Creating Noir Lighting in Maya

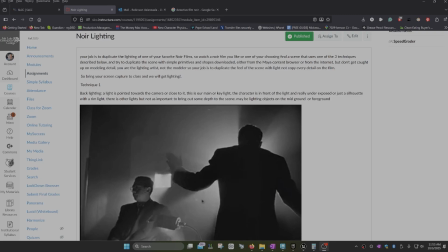0s
Alright, this week is going to be Noir lighting. You probably all seen movies of the typical old detective
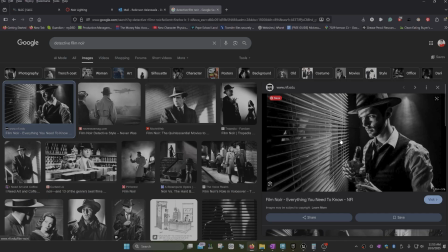9s
sitting in his office with the blinds, the light kind of high contrast.
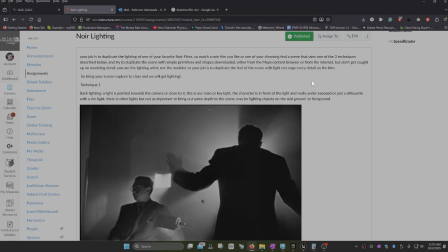15s
And that's what we're trying to do this week. But you are going to copy a scene from one of your favorite noir movies. And noir, you'll see when we talk about the techniques they use. You would probably recognize in any of the movies you have watched nowadays.
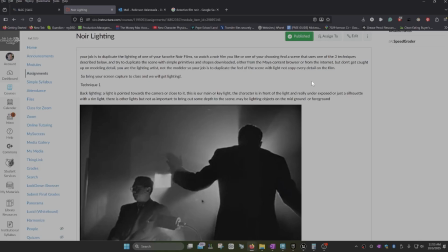33s
So it doesn't have to be an all black and white film. You can do a film from this era, or usually horror movies will have the same kind of lighting. Or other movies like sci-fi will use the techniques the same. They have just become more sophisticated. But basically, noir was distinguished by three techniques.
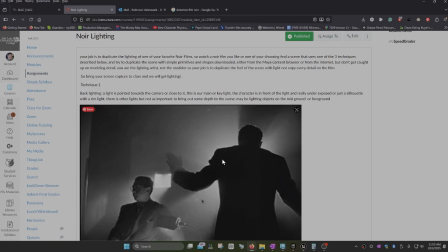52s
So the first one was backlighting.
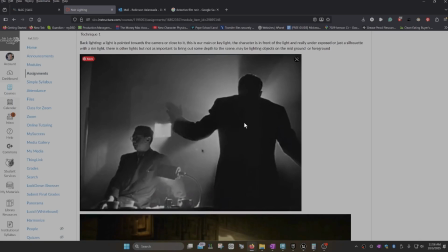55s
So you would have a light projecting somewhat like a spotlight, a light right against the camera, and you would have an actor in front of the light, so you would only see the silhouette of the actor. So that's technique number one, and it's pretty common.
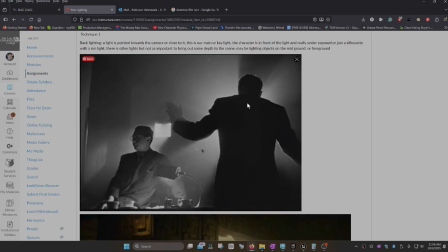72s
You've probably seen it in a lot of movies where you can only see a shadow instead of the actual character.
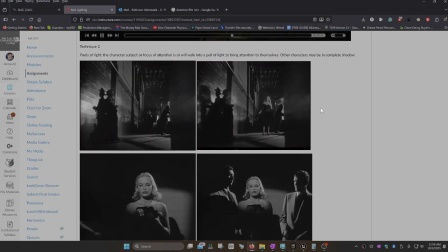79s
The other one is pools of light.
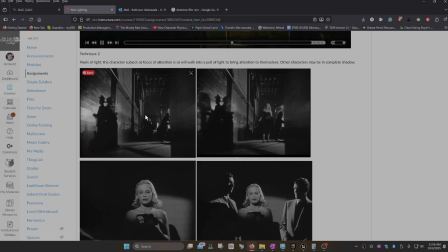82s
So I got this from a film where you can kind of see somewhat of a storyboard. So the girl's running away from danger and everything's pretty dark, and she walks into a pool of light. So there'll be something like a spotlight. She's a shadow first and then walks into it.
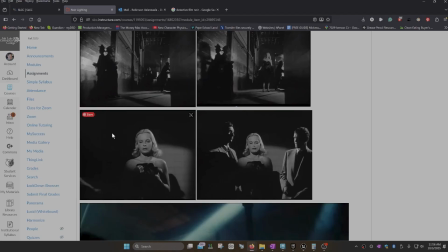101s
Same idea here. She walks into a light when she gets caught. She enters the pool of light, and the bad guys are in darkness because they're not important, right?
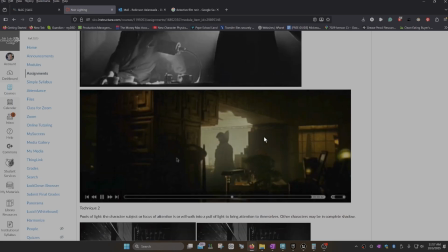111s
So that's the second technique. So first it would be projecting a projector, creating a silhouette,
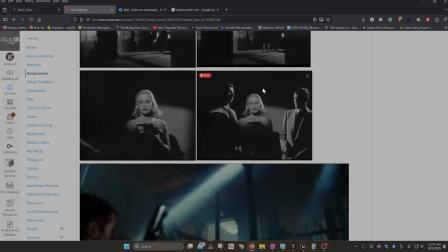120s
walking into pools of light, and this is used a lot nowadays to guide your eye.
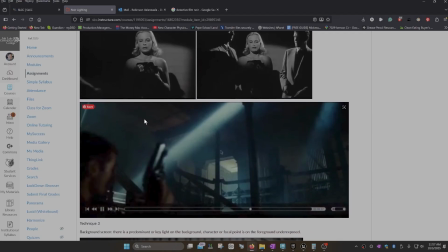128s
So if you look at this shot here from Blade Runner, you see a light and another pool of light, and it's not hard to tell where the character is going to go, right? So you're gonna walk to this pool of light and then to the next one.
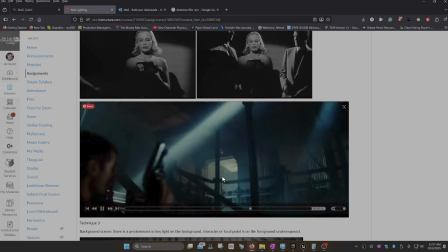145s
We tend to feel attracted to light, so that's what we're usually going towards, just like little insects. But they use this on video games too to guide your eye. So where should I go?
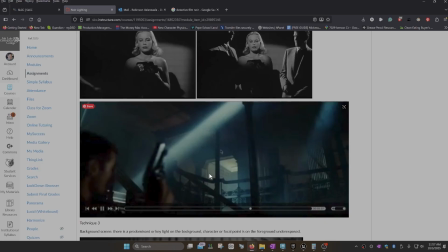159s
They're probably light guiding the way, so you can go through the right path and not places that don't have anything going on for them.
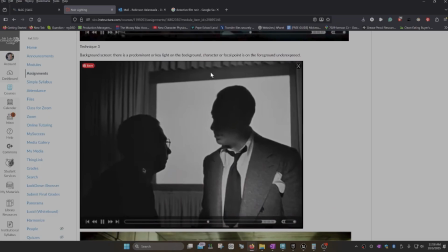166s
And then the last technique is this, having like some kind of screen of light on the background. The characters are underexposed, but they're not just a shadow. You can kind of see them. They're underexposed, but you can tell who they are. But there's this screen of light on the background.
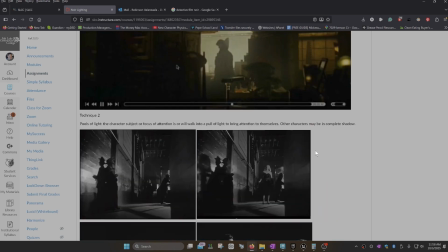182s
It's similar to the first technique, creating a silhouette, but you can see a little bit more.
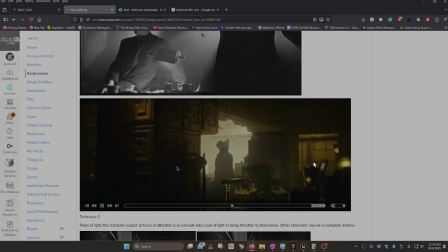188s
There's less mystery in there. So this would probably be a good example of it.
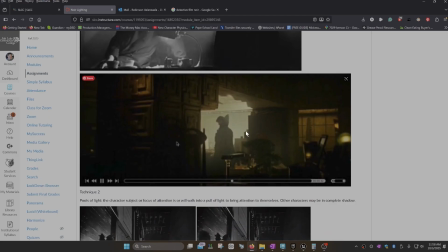193s
This is also from Blade Runner. There's this bright screen of light in here, and we see the female character here standing in front of it.
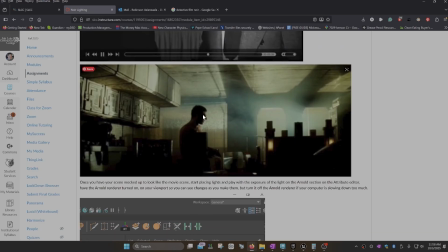203s
And same this one with Harrison Ford. We can tell it's him. It's not completely shadow, but the background's very light. So these things don't happen by accident. You know, there's a lot of light setup that's involved on this.
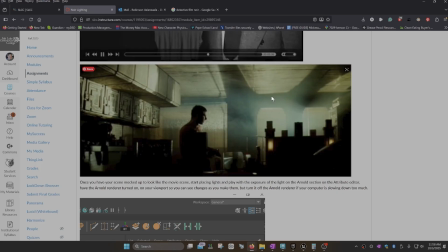218s
You probably realized that when you copied the scene from the Adam Sandler movie, you needed a lot more lights that you thought you would need to use. So what you're going to do is just pick a scene from your favorite movie,
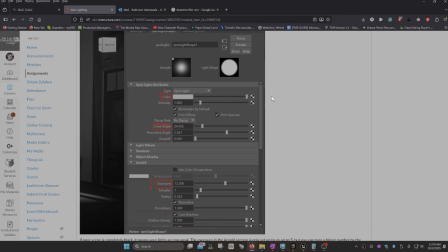233s
and you're going to try to copy the lighting.
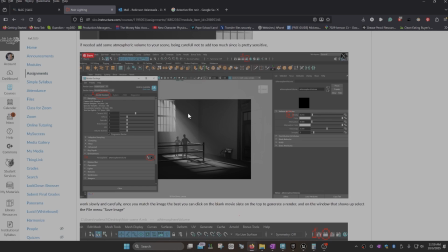238s
And this, for example, is one of the scenes that one of your classmates picked. You know, we use these mannequins, and I'll show you how to use the mannequins.